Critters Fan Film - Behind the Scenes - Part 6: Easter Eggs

Hey guys, my name is Jordan Downey and I'm the director of Critters Bounty Hunter. If you haven't seen the short film, go ahead and pause here and check it out on my YouTube channel, because what I'm going to do now is walk you through a step-by-step process for how we made the film. You're watching part 6 and the final making of video for Critters Bounty Hunter, where I share with you all of the Easter eggs and hidden little references to Critters 1 through 4. If you're a hardcore Critters fan like me, you don't want to miss this.
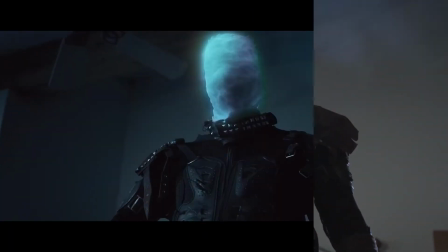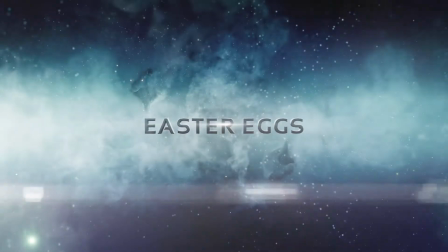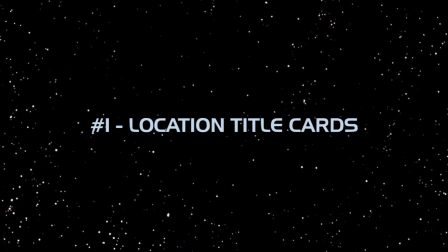Number 1. Location title cards. Critters 4 begins with 2 separate title cards. One that reads Somewhere in Kansas and one that reads Somewhere in Saturn Quadrant. It was actually my brother Mike's idea, which I thought was great, and that was to start our short with the title card Somewhere on Earth. Number 2. Critter Smash.
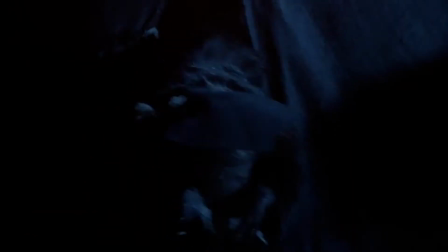Critters have a tendency to get crushed under falling objects, like the fan in Critters 1 or the warehouse door in Critters 2.
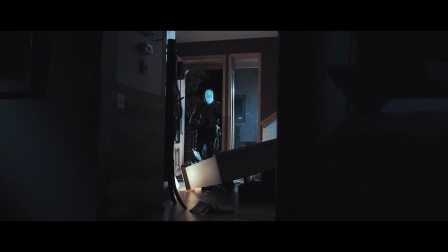While the event happens before our movie begins, I start the short on the bounty hunter discovering a dead critter, smashed under a heavy object.
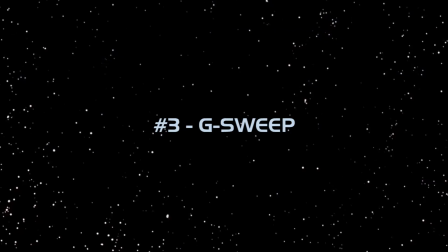Number 3. G-Sweep.
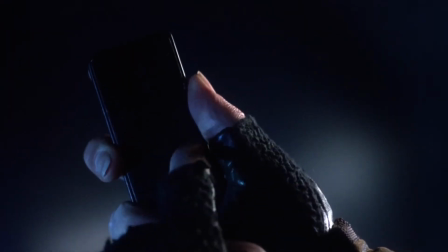In Critters 2, the alien named Xanti that buzzes into the bounty hunter's ship mentions the G-Sweep as some kind of intergalactic life form scan.
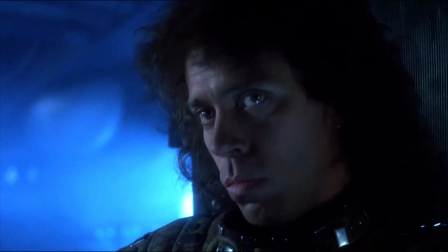The G-Sweep of the planet Earth indicates residual Crite life. G-Sweep's wrong.
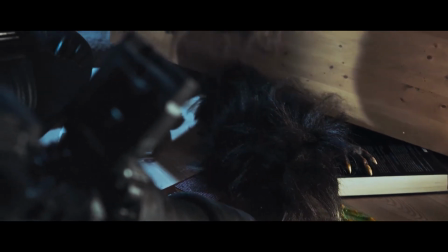G-Sweep is infallible.
So I brought that back as the method in which the bounty hunter's canon confirms that one critter remains.
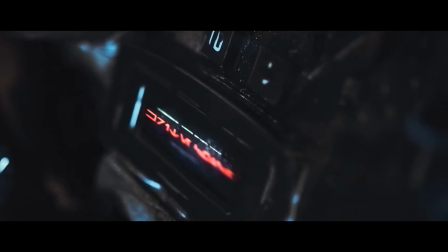G-Sweep confirms additional Crite life within 100 meters.
Number 4.
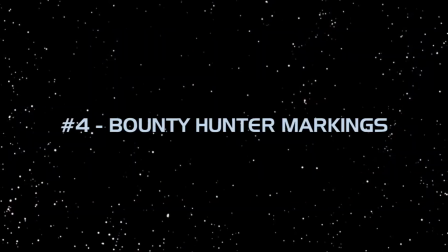Bounty Hunter Markings.
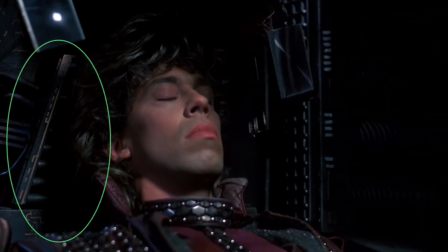If you look closely at the bounty hunter's ship in Critters 1, you'll notice some odd markings and lettering, most likely in alien language the bounty hunters use.
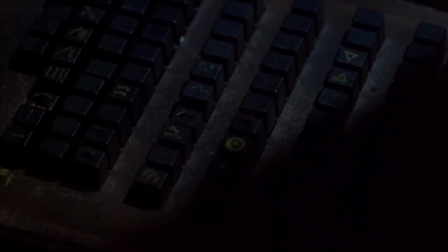So I created a few letters of my own, which can be seen at the top of the bounty hunter's cannon.
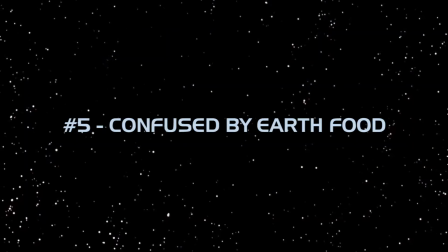Number 5. Confused by Earth Food. After the bounty hunters go on a killing spree in the Hungry Heifer,
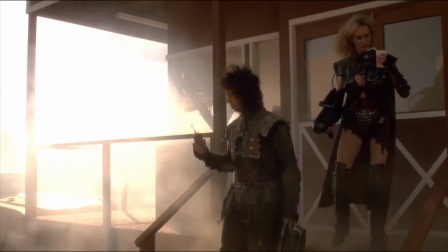they're seen stumbling out of the restaurant fascinated by and incorrectly holding a bottle of ketchup and a drink.
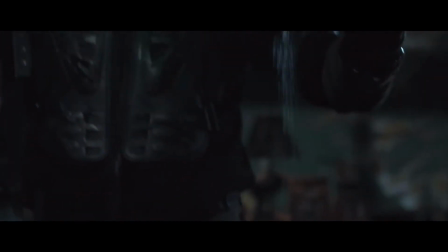I always found their obsession with trying to fit into society on Earth really funny, so I brought that curiosity of food back with the box of pastaroni.
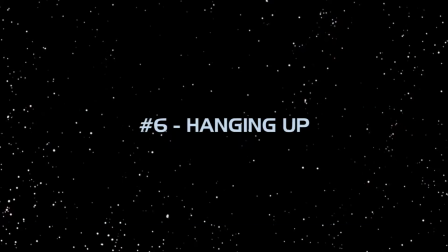Number 6. Hanging up.
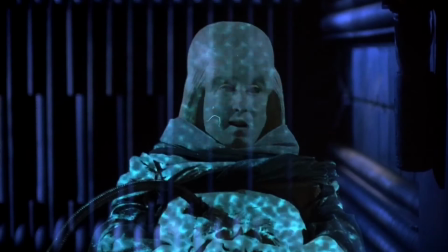In Critters 1, it's established that the bounty hunters hate being told what to do, especially if they feel like their boss is nagging them.
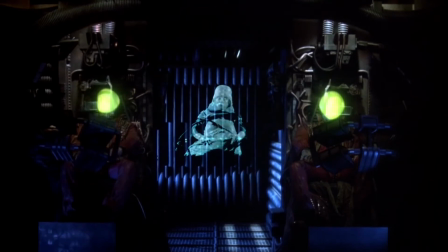So how do they handle the situation? By abruptly hanging up on him.
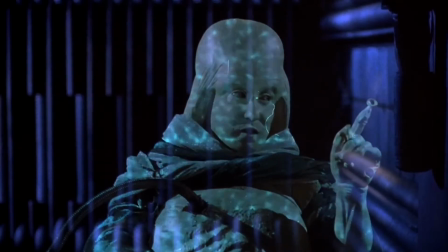I trust, however, you will be less destructive this time, considering you nearly destroyed half.
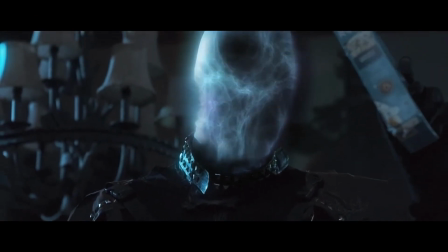Which is exactly what I did in the short when the gun starts getting into too many specifics about the pastaroni.
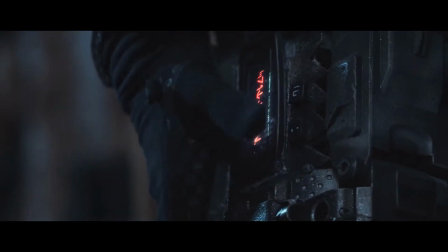In human beings, also a can.
Number 7. Body movement.
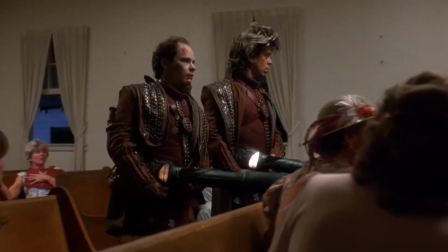The bounty hunters move in a very robotic way, kind of like a turret spinning into action.
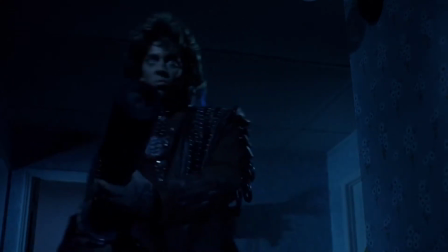It's almost as if the gun controls their movement and leads the way.
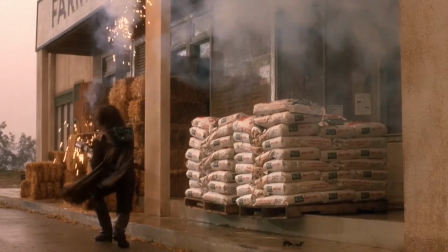I made sure that when the character spins in our short, it really felt like the way Ugg did in Critters 1 and Critters 2.
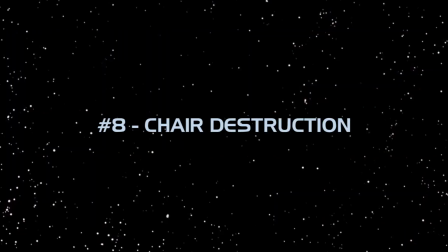Number 8. Chair destruction.
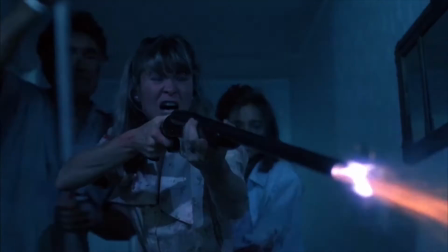In Critters 1, Dee Wallace, impressively in control of the family shotgun, blasts a chair knocked over in the hallway trying to shoot a critter.
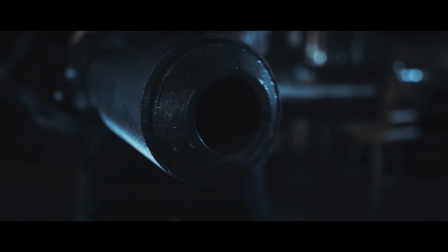So when I had to pick a piece of furniture to get blown up in the short, I obviously had to choose a similar looking wooden chair.
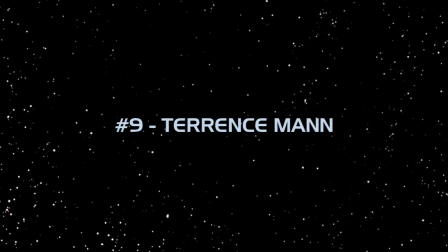Number 9. Terrence Mann. One of the only actors to appear in all 4 Critters movies, Terrence Mann played Ugg the Bounty Hunter, who is one of my all-time favorite characters.
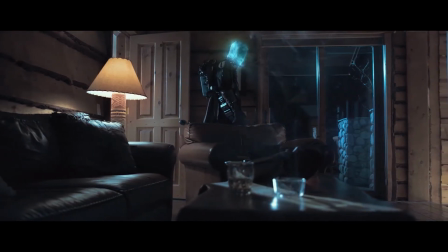When I set out to make this short, I knew I had to find a way to get him in here. So that's Terrence Mann on the TV in the background from an episode of the Dresden Files.
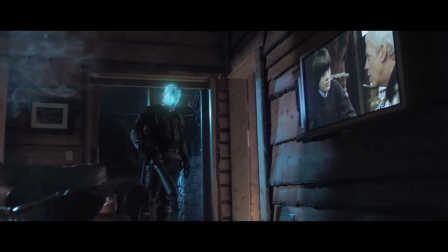If you listen closely, I even chose a scene where he puts emphasis on the word powerful.
Powerful. You and your uncle will provide.
Another little nod to Terrence Mann and what he contributed to the Critters series.
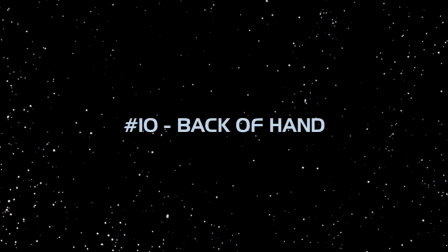Number 10. Back of hand.
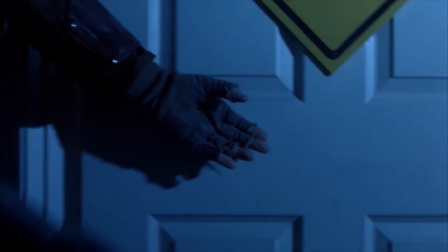Speaking of Ugg the Bounty Hunter, there were multiple times in Critters 1 where Ugg would use the back of his hand to push someone aside or open a door.
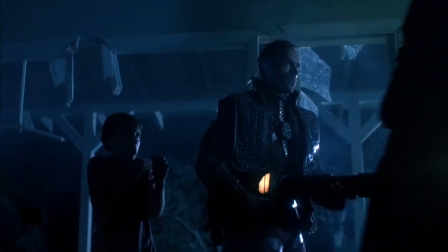I always liked that little touch, as if he was proceeding cautiously or demonstrating a get out of my way show of power.
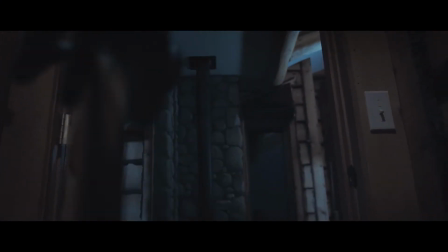So I brought that back as a little mannerism our bounty hunter uses as well. Number 11.
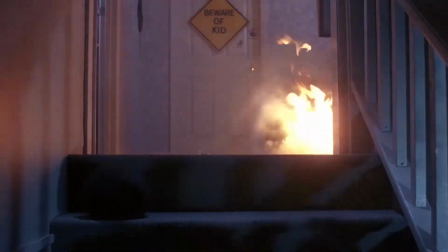Toilet. In the first Critters, one of the creatures rolls over and hops inside of a toilet to cool off after it's been caught on fire.
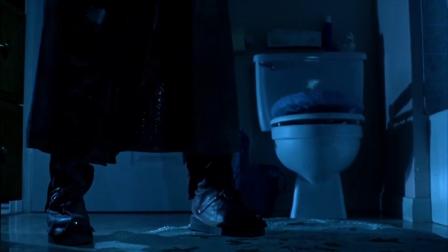Later on, the bounty hunters discover the critter inside the toilet and blast it to pieces.
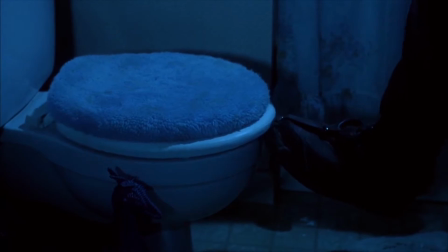When the bounty hunter in our short stumbles upon a toilet, he extends his cannon.
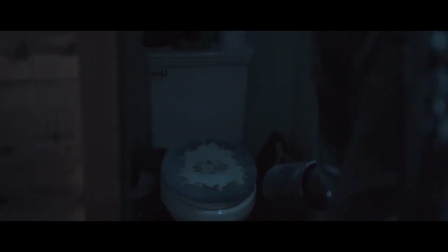It's almost as if our guy has heard the story of a previous encounter from Kansas in 1986. I even went all out and bought a soft toilet seat cover that matches the one seen in Critters.
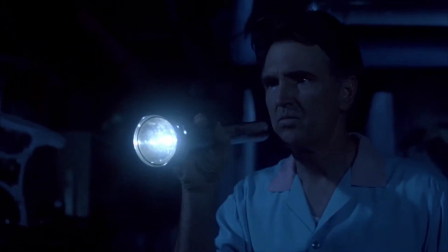Number 12. Stuffed animals. When the man of the house, Jay, first gets attacked in Critters 1, he's seen reaching out toward a shelf in the basement cellar. The critter is hiding amongst a variety of stuffed animals,
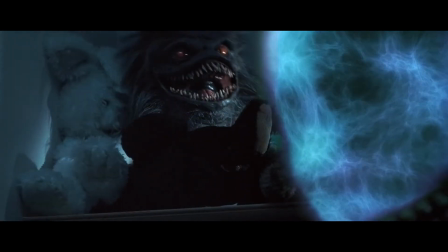which is exactly what I did for the first reveal of our monster in Critters Bounty Hunter. You'll notice the most prominent toy I chose was an Easter Bunny,
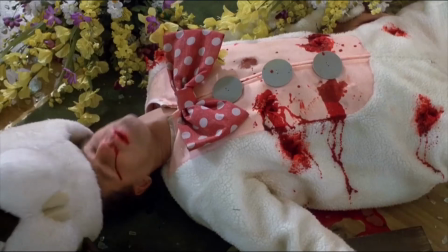which is a direct reference to Critters 2 and Critters 3.
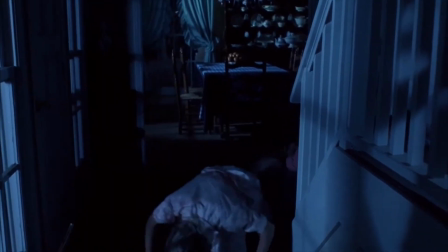Number 13, Critters cursing. One of the more memorable moments from both Critters 1 and Critters 2 are the scenes in which the critters cuss.
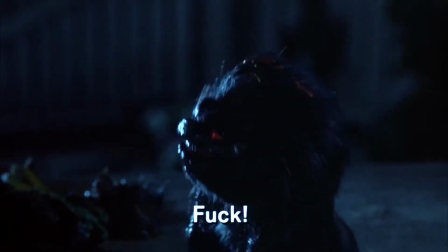In the first movie, they say fuck. And in part 2, it's bitchin'.
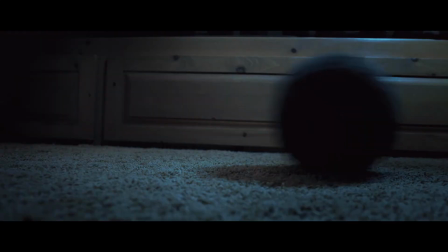I wanted to bring their foul language back, which led me to, oh fuck.
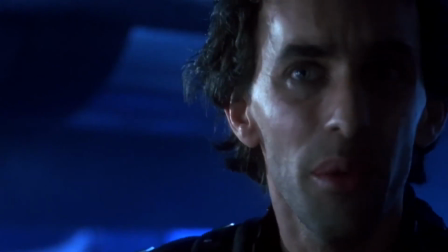Number 14, the Council. Throughout this series, there's multiple references to an intergalactic council which the bounty hunters oftentimes work for.
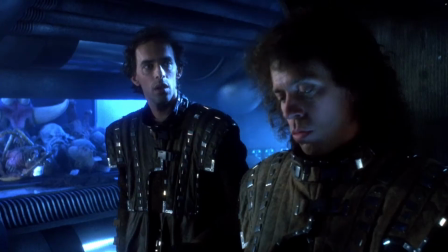The Council is very nervous when it comes to the Krites. They are a lethal plague and must be wiped out.
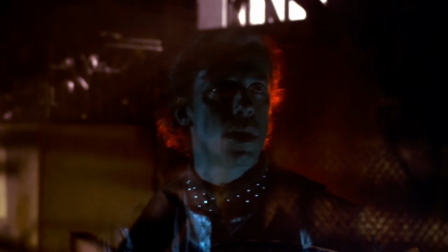The Intergalactic Council has dispatched a specimen collection pod. The Council is sending a pod here?
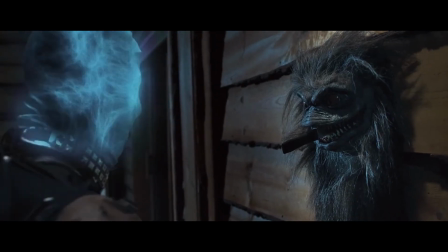At the end of our short, the talking gun can be heard mentioning that the Council has a new mission waiting for him inside the ship.
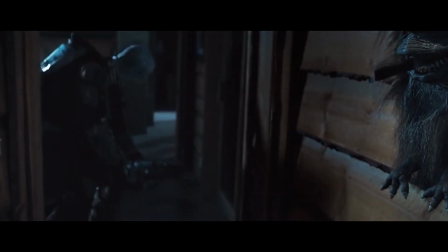The Council has new orders waiting for you at the ship.
Number 15, transformation capabilities.
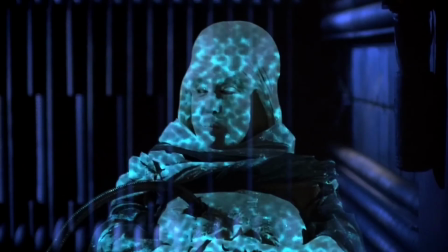In Critters 1, Warden Zanti introduces us to the idea that the bounty hunters' glowing heads are actually capable of transforming.
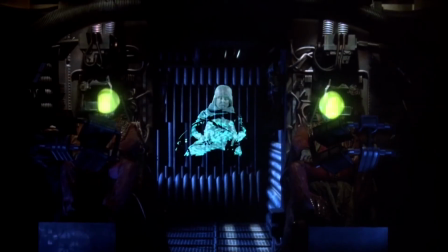Your transformation capabilities should come in quite handy there.
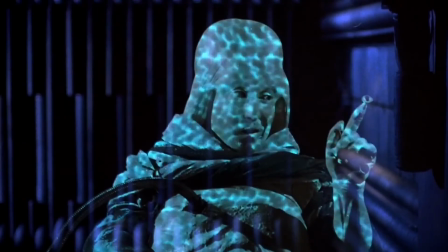He does so before we get to see the effect, and since the bounty hunter in our short never transforms,
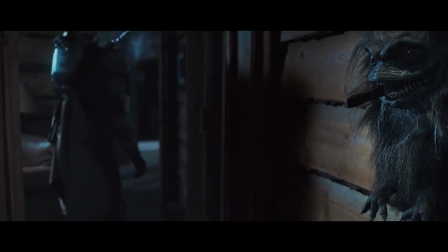I brought that same nagging, use your transformation capabilities line back through the voice of the gun.
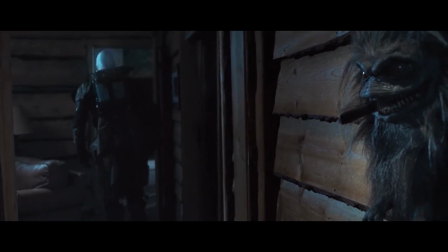Perhaps next time you'll not ignore my request to utilize your transformation capabilities.
Number 16, Critter Eggs.
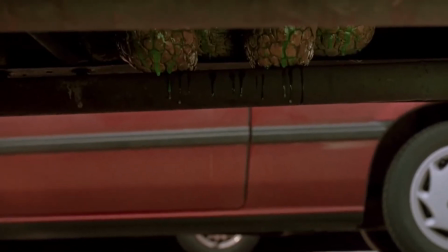Each film in the Critter series included critter eggs, and I was interested in not only showing the eggs, but doing so in a way that we've seen before.
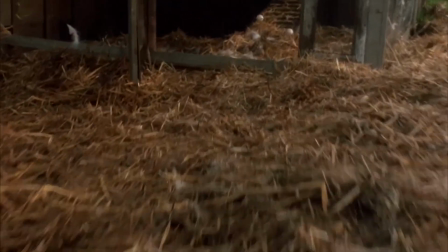Critters 1 ends on a handheld roving camera that drifts along the ground over to a few eggs.
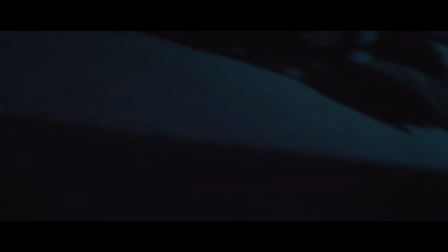I wanted to duplicate that shot so that when the eggs get blown up, you're taken by surprise because you're expecting one thing and get another.
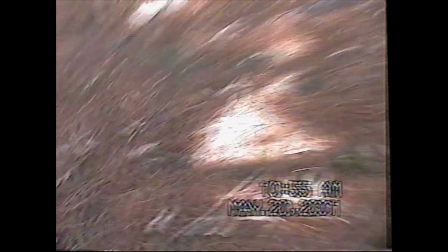The funny thing is, I'd been practicing this shot for quite some time. Here's a clip from a home movie I made when I was growing up, imitating that exact shot.
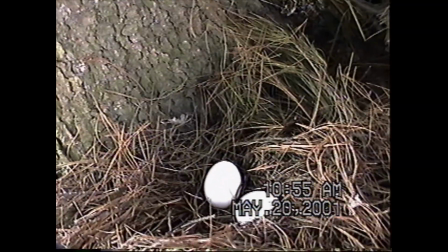The only difference? Chicken eggs from my mom's fridge. Number 17, Green Flash.
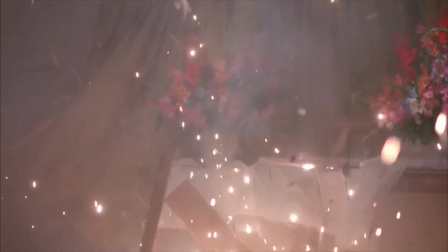In the first movie, whenever the bounty hunters fire their cannons, you can see there's a few frames of a green flash intercut with all the explosions and debris.
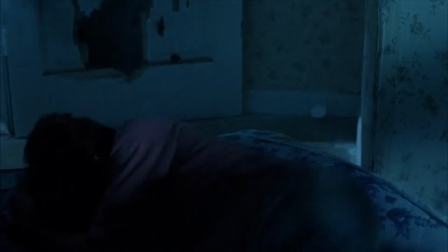Now they probably had some kind of flashbulb or lightning strike effect with a green gel on set,
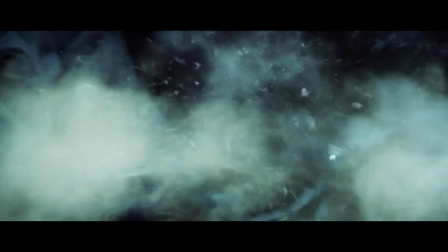but for our short, I added a few frames of a green flare to give it a similar effect.
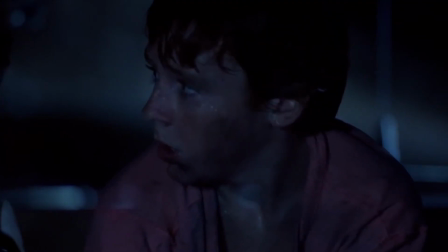Number 18, Kill More Krites. The bounty hunters love to make it known that they're after the critters, with lines like, "We want the Krites."
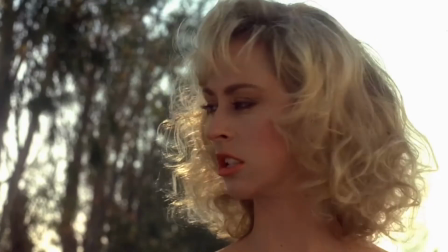We want the Krites. Kill Krites. Kill more Krites.
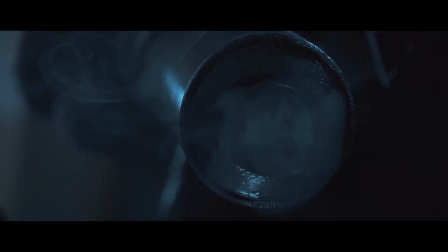In our short, I didn't want the bounty hunter to speak until the very end, and if he or she was going to say anything, it would definitely be "Kill more Krites."
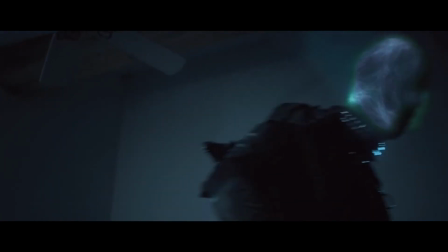Kill more Krites.
Number 19, Power of the Night.
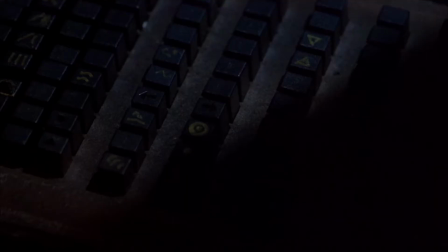I personally love it when a song is made specifically for a movie, and Power of the Night, sung by TERRENCE MANN, is one of my favorite guilty pleasure 80s rock songs.
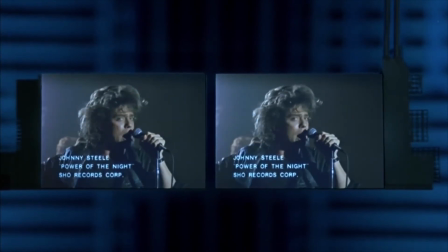It's the power of the night. Streets are calling.